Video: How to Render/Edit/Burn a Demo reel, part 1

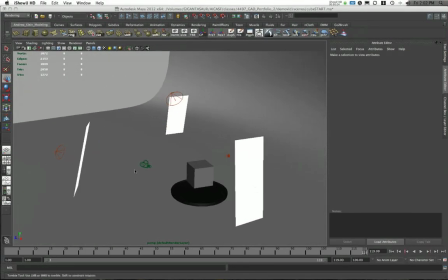0:00 Hi, this is Andrew Klein, and this is video one of a seven-part video series that is going to cover the basics of how to burn a demo reel,
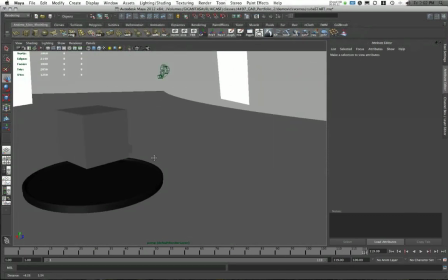0:08 taking your fantastic 3D models that you've made and putting them on DVD so that you can send them to
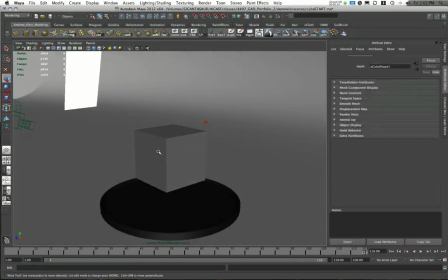0:17 potential employers who will want to hire you for your fantastic 3D modeling skills.
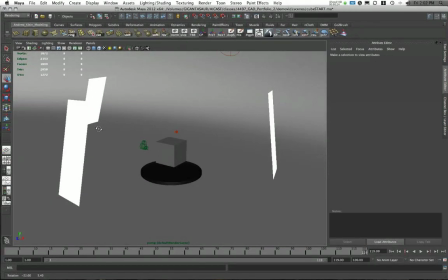0:22 So I'm going to cover the basics of how to get things out of Maya, how to do some work in After Effects to
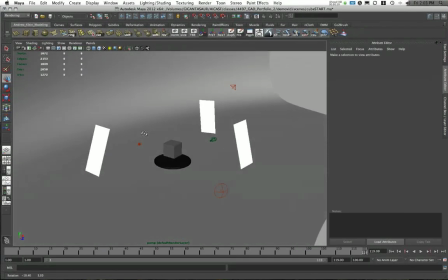0:27 stitch parts together and overlay wireframes and things like that, how to do some editing in Final Cut,
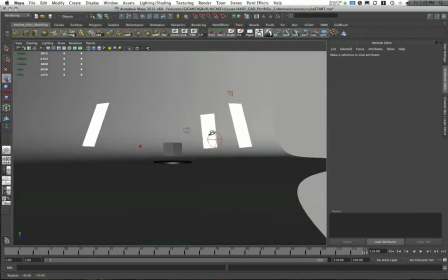0:34 how to do some work in Compressor to make sure things come out correctly,
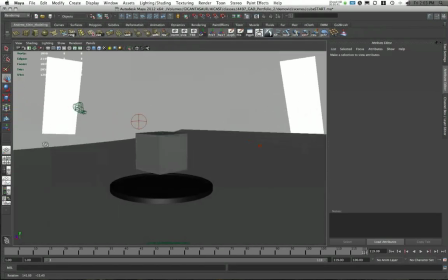0:38 and also how to use DVD Studio Pro to actually burn the looping auto-playing reel.
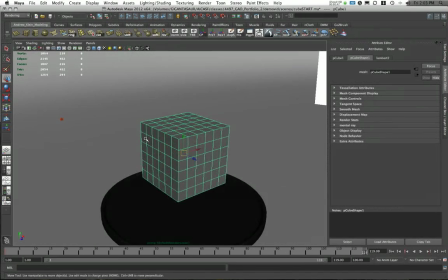0:44 So first up, of course, I've got here my fantastic 3D model. It's 432 tries.
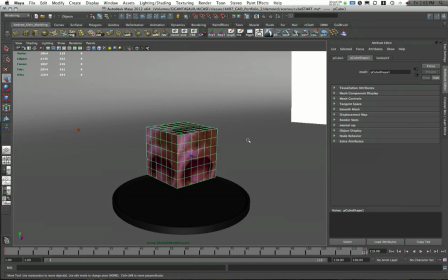0:50 It already has a texture applied to it. And this is actually an animated texture.
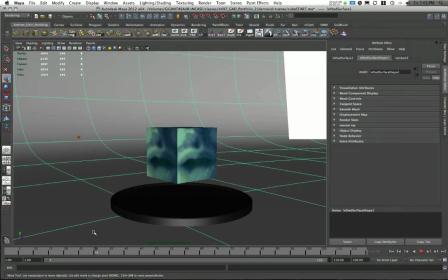0:56 And you can see I've already got the model rotating. I'll talk about the rotation in a bit. You don't have to worry about my my texture there.
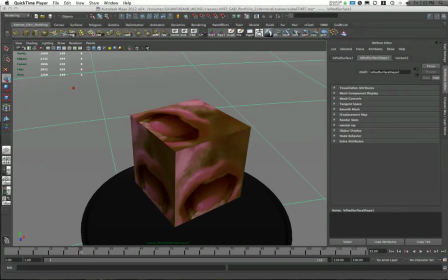1:04 But I do have the completed reel that I can show you. We'll take a look at this just real quick, and you'll kind of see what we're heading towards.
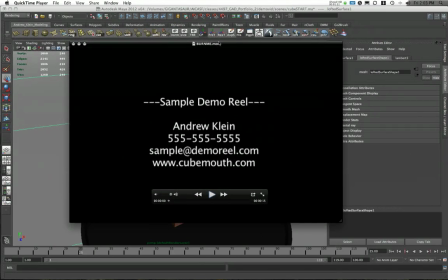1:11 I tell you, this reel's fantastic.
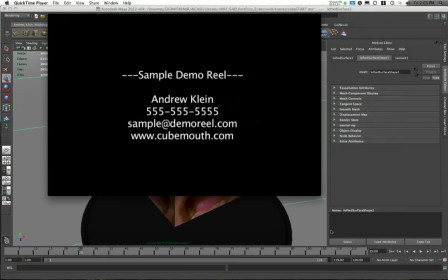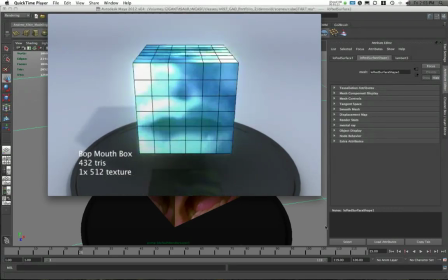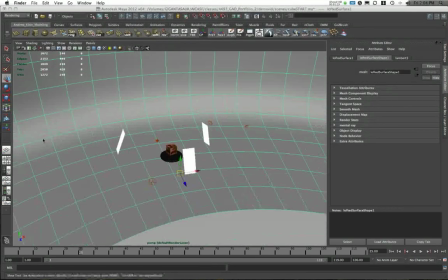1:27 What did I tell you? So that's what we're ending up burning here. That's what we'll be getting to at the end of this.
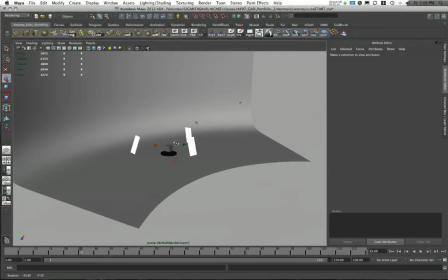1:32 Now I've got all of this set up. I do want to talk for a minute about my render setup.
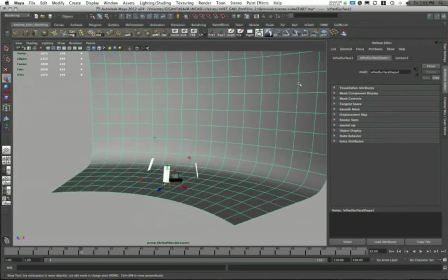1:36 First off, I've got a curved backdrop that I've created from a couple of EP curves that I have lofted
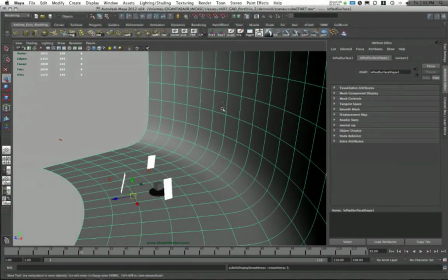1:41 into a polygon backdrop that's just kind of smooth with the smooth preview, number 3 button.
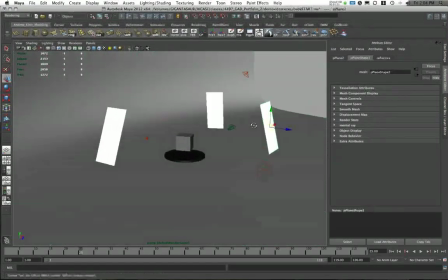1:47 It's got a basic white Lambert applied to it. I have these three reflector planes that I've applied just out of sight of my camera.
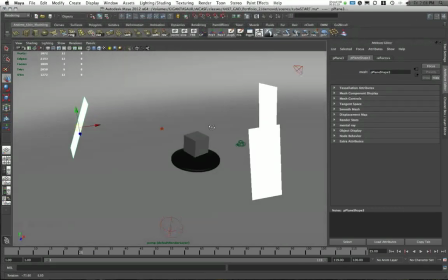1:55 I'll talk about setting up the camera in just a minute. But they're just out of the frame range of the camera, but they do offer some reflections for any shiny objects, such as the base.
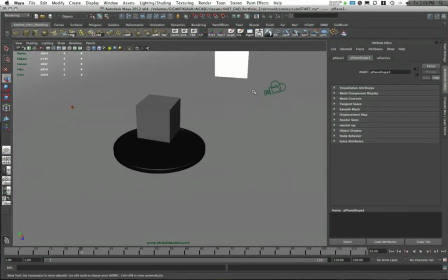2:04 And if you need any final gather cast into the scene, and they can offer a really good job of reflecting light into the scene.
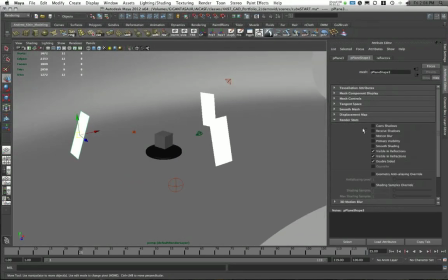2:10 Render stats-wise, I have made sure to turn off cast and receive shadows on these. So they're pretty much only visible in reflections and refractions. And if you're using Mental Ray, all of the Mental Ray visibility is still on, so it casts Final Gather elements.
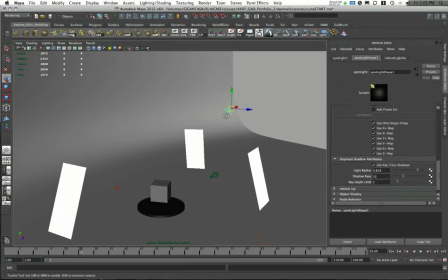2:25 I have a couple of lights in the scene. First off, I have my key light here, which is Spotlight Shape 1.
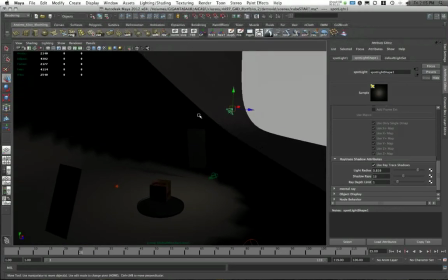2:31 This is the only light that is casting shadows.
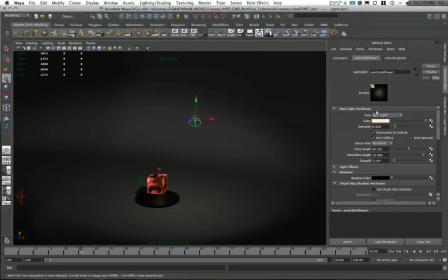2:36 And this light is sort of a pale yellow color.
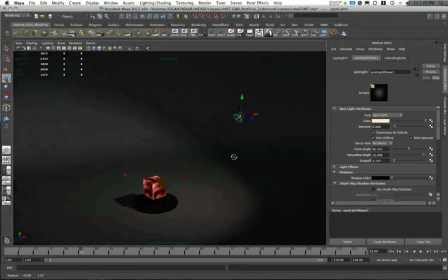2:41 It has an intensity of 0.3. Which is pretty low, mostly because of the Final Gather contribution that we're using in this case.
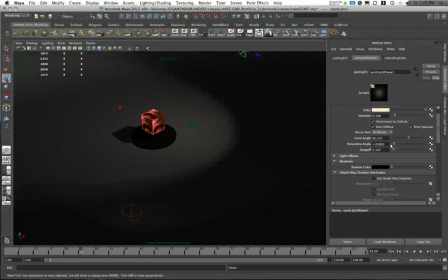2:49 I have upped the cone angle pretty wide. I've upped the penumbra angle and drop off to soften out my shadows.
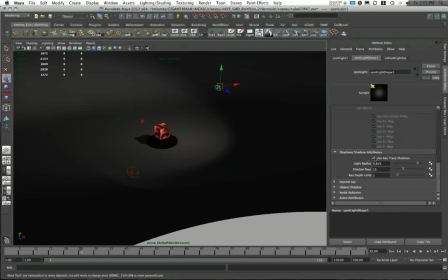2:55 And I've given some soft ray trace shadows by enabling use ray trace shadows.
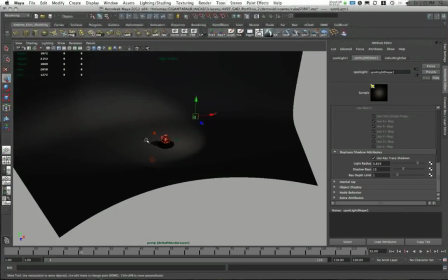3:00 Here I've upped the light radius and number of shadow rays to do that. I have a fill light.
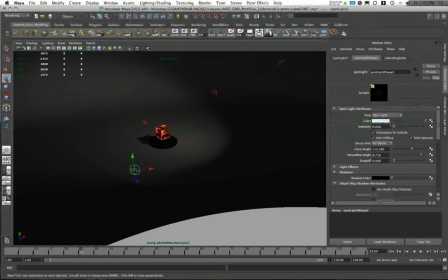3:05 This is Spotlight Shape number 2. This is a sort of pale blue color and has a very low intensity of about 0.05. I've also opened up the cone angle and opened up the penumbra and drop off, so I've got sort of a very soft light shape.
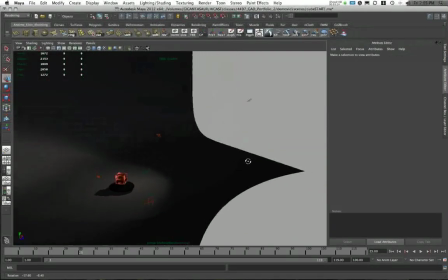3:21 There are no shadows on this light. I have a second fill light, which is my directional light shape 1.
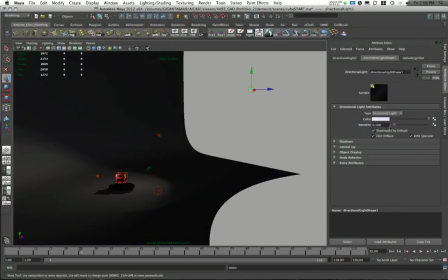3:28 This light I kind of made a purple color, a very pale purple color, and you can see the intensity for this light is also very low, about 0.1.
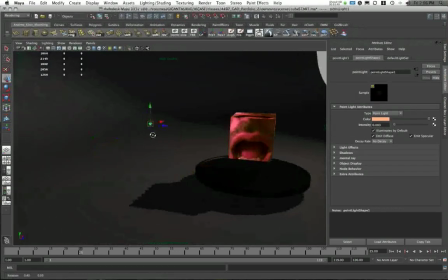3:36 There are no shadows being emitted from this light. I have a rim light or a backlight, sometimes called a kicker, which is placed behind my object.
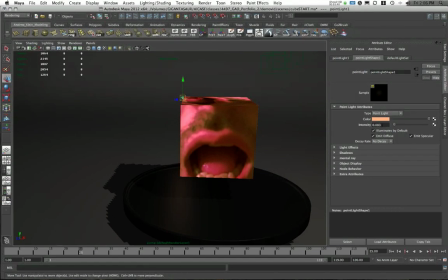3:45 This is sort of a peach color. It's an intensity of about 0.08. There are no shadows on this light either.
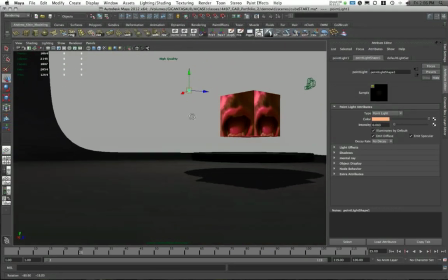3:52 And pretty bright.
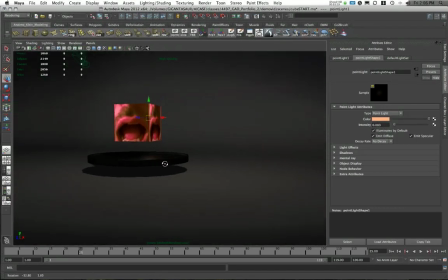3:56 Now, with this setup, what I've done is I've placed my
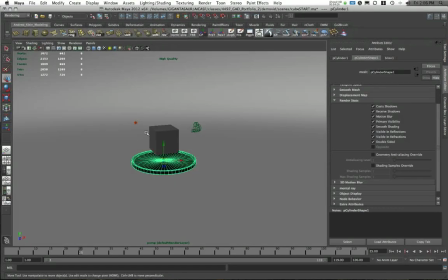4:02 cube, my base, sort of on this ground. And if we look at my base, it's really just a cylinder.